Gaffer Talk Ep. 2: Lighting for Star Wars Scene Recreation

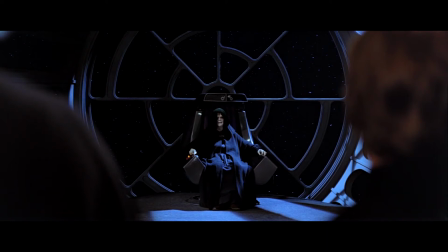0:00 Hi, my name is Gabriel Aguado, freelance gaffer and videographer. These are a couple of clips from a scene recreation of the Emperor's throne room scenes in Star Wars Return of the Jedi.
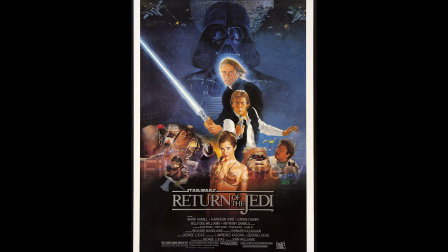0:13 I'm going to compare my lighting in these clips to the original clips from the film that I was trying to emulate.
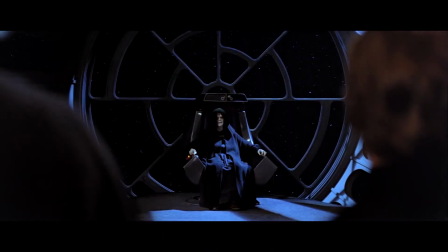0:19 This was another very tight production. We had a crew of only 5 people, including 3 actors, so I was simultaneously performing the duties of director, cinematographer, equipment manager, and gaffer. It was a 3-day shoot, with the 3rd day being just for pickup shots that didn't require the actors.
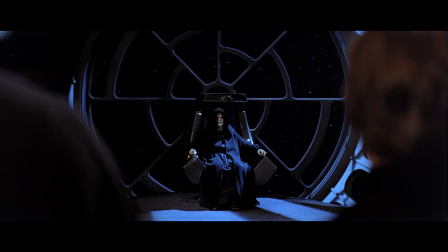0:39 Due to time constraints, I changed the characters to modern-day gang members and changed the setting to an abandoned house, sort of like Star Wars meets The Warriors. The first 2 shots I was trying to emulate are these shots here that offer the first glimpse of Emperor Palpatine.
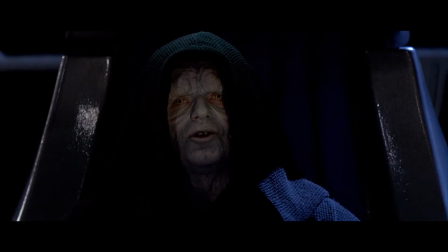0:59 You can observe that their lighting setup for these 2 shots appears fairly similar.
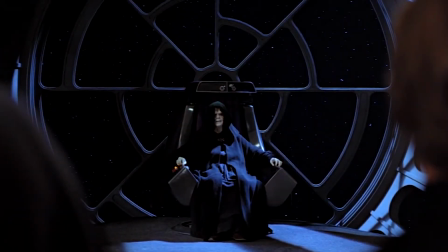1:03 There was something lighting his body from over his left shoulder, there was some light hitting the edges of his throne from either side,
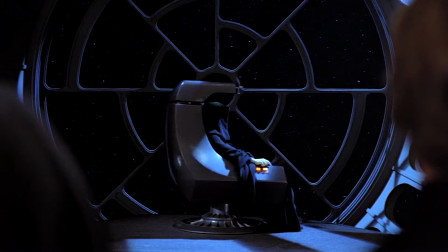1:11 there was some light on top of his chair and on top of his hood, and there was a small amount of light hitting his face,
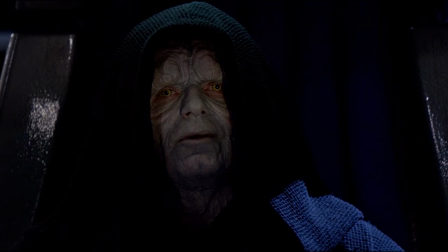1:19 likely coming from front left of where he is, based on the shadow of his hood on his face.
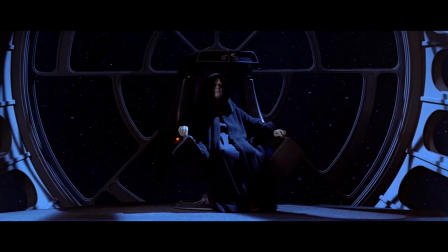1:26 I believe the light hitting the floor and sides of the set is coming through the window due to the shadow it creates.
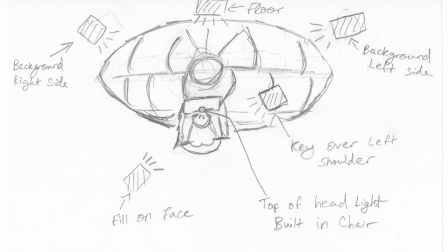1:34 This is what I think their lighting setup looked like.
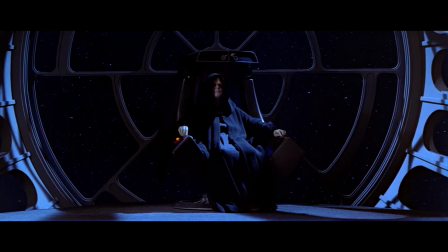1:40 The light creating the blue pattern on the floor is likely the same light highlighting the top of the throne,
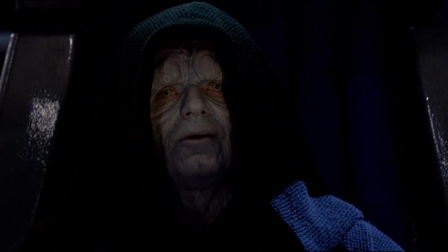1:47 but for the top of his hood, there's an additional light hidden in the throne itself.
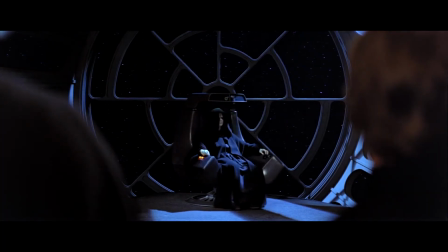1:52 As you can see, when the throne turns, the lighting on top of his head never moves.
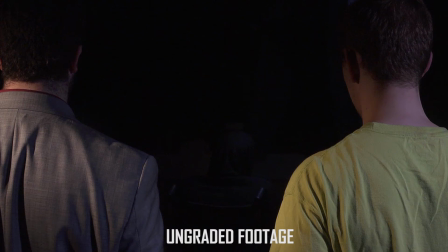1:59 Here is my version of the wide shot. I used some artistic license because we had limited equipment.
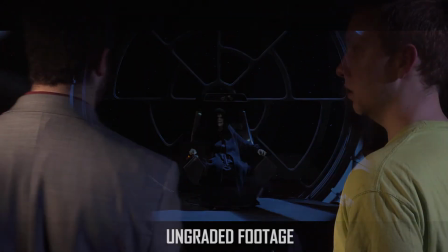2:06 The Emperor?
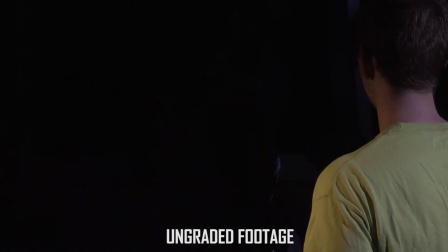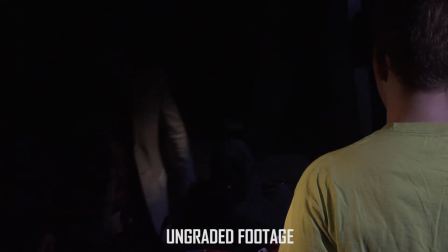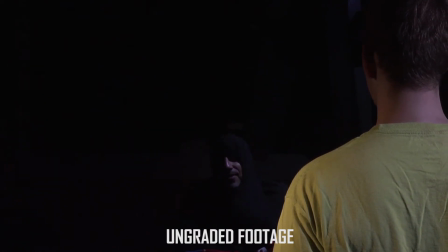2:21 Welcome, young Skywalker. I've been expecting you.
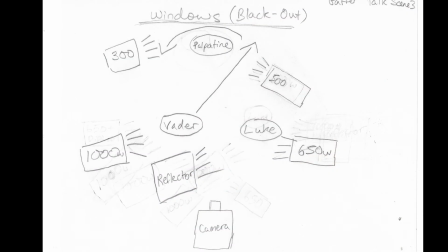2:26 I used 1K and 650 Fresnels as cross keys for the backs of Luke and Vader, along with a reflector to add some fill to Luke so he appeared brighter.
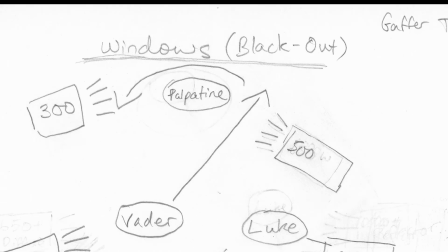2:37 I used a 500-watt open face on Palpatine because I
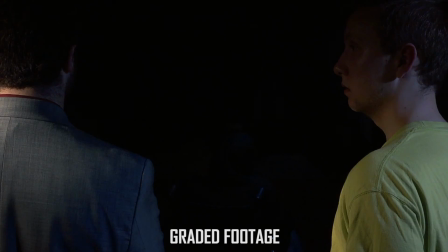2:41 wanted him to be nearly invisible until the chair is turned around and he lifts his head.
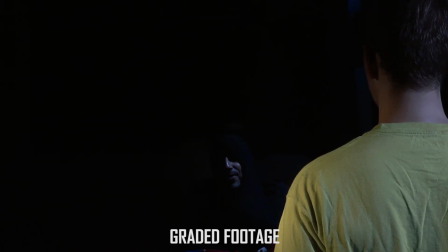2:46 In that way, the ratio of lighting on Palpatine to the actors in the foreground is very low.
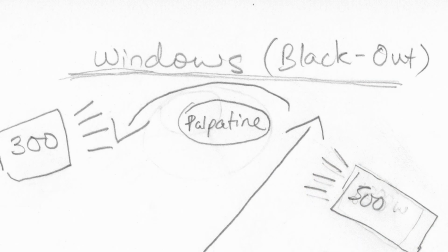2:52 I used a 300-watt on the background just to have a little separation in the shadowed part of Palpatine's face. Because we had to do shots of Palpatine early in the day, I chose to black out the windows behind him to block the sunlight.
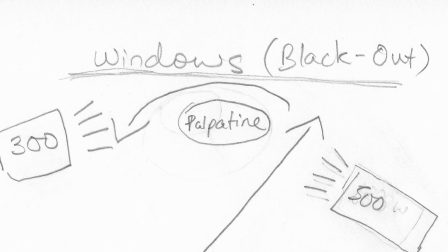3:06 Looking back, I would have scheduled the shoot differently so we could utilize the natural light like the window in the movie.
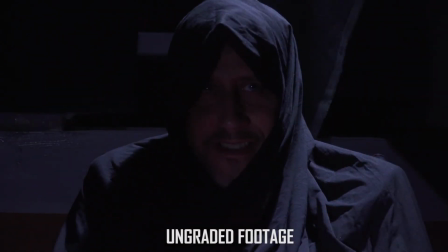3:15 And here is my close-up.
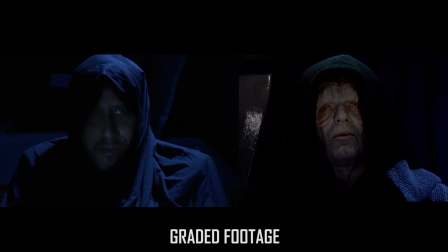3:17 I think it looks pretty close to the movie, however I chose to add a light over his right shoulder to get some separation from the background. In order to create the shadowy, evil look of the face without the advantage of makeup,
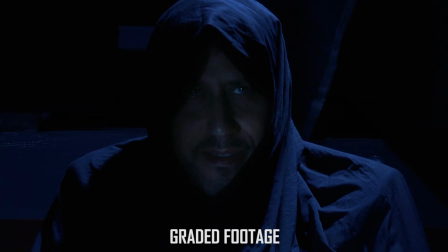3:31 I chose to use a bounce card where a light likely would have been in the original shoot.
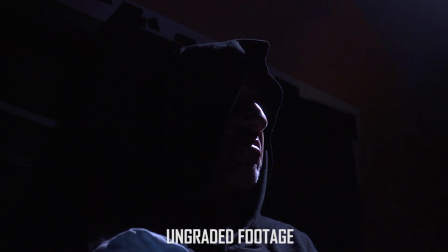3:36 Here's another close-up we did. I was trying to get close to these 2 shots of Palpatine here.
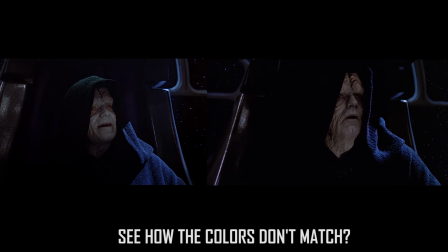3:46 As I was making this video, I noticed the color timing in these 2 shots is totally off.
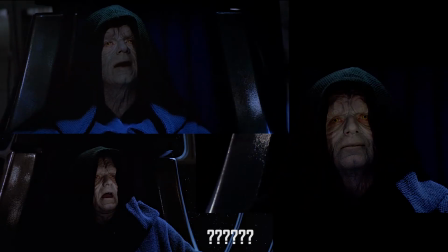3:54 In general, the way Palpatine looks in this scene is not consistent at all.
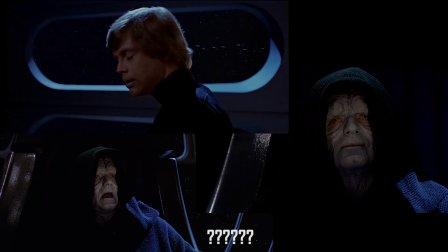3:59 You can see the difference in color timing here again in these 2 shots.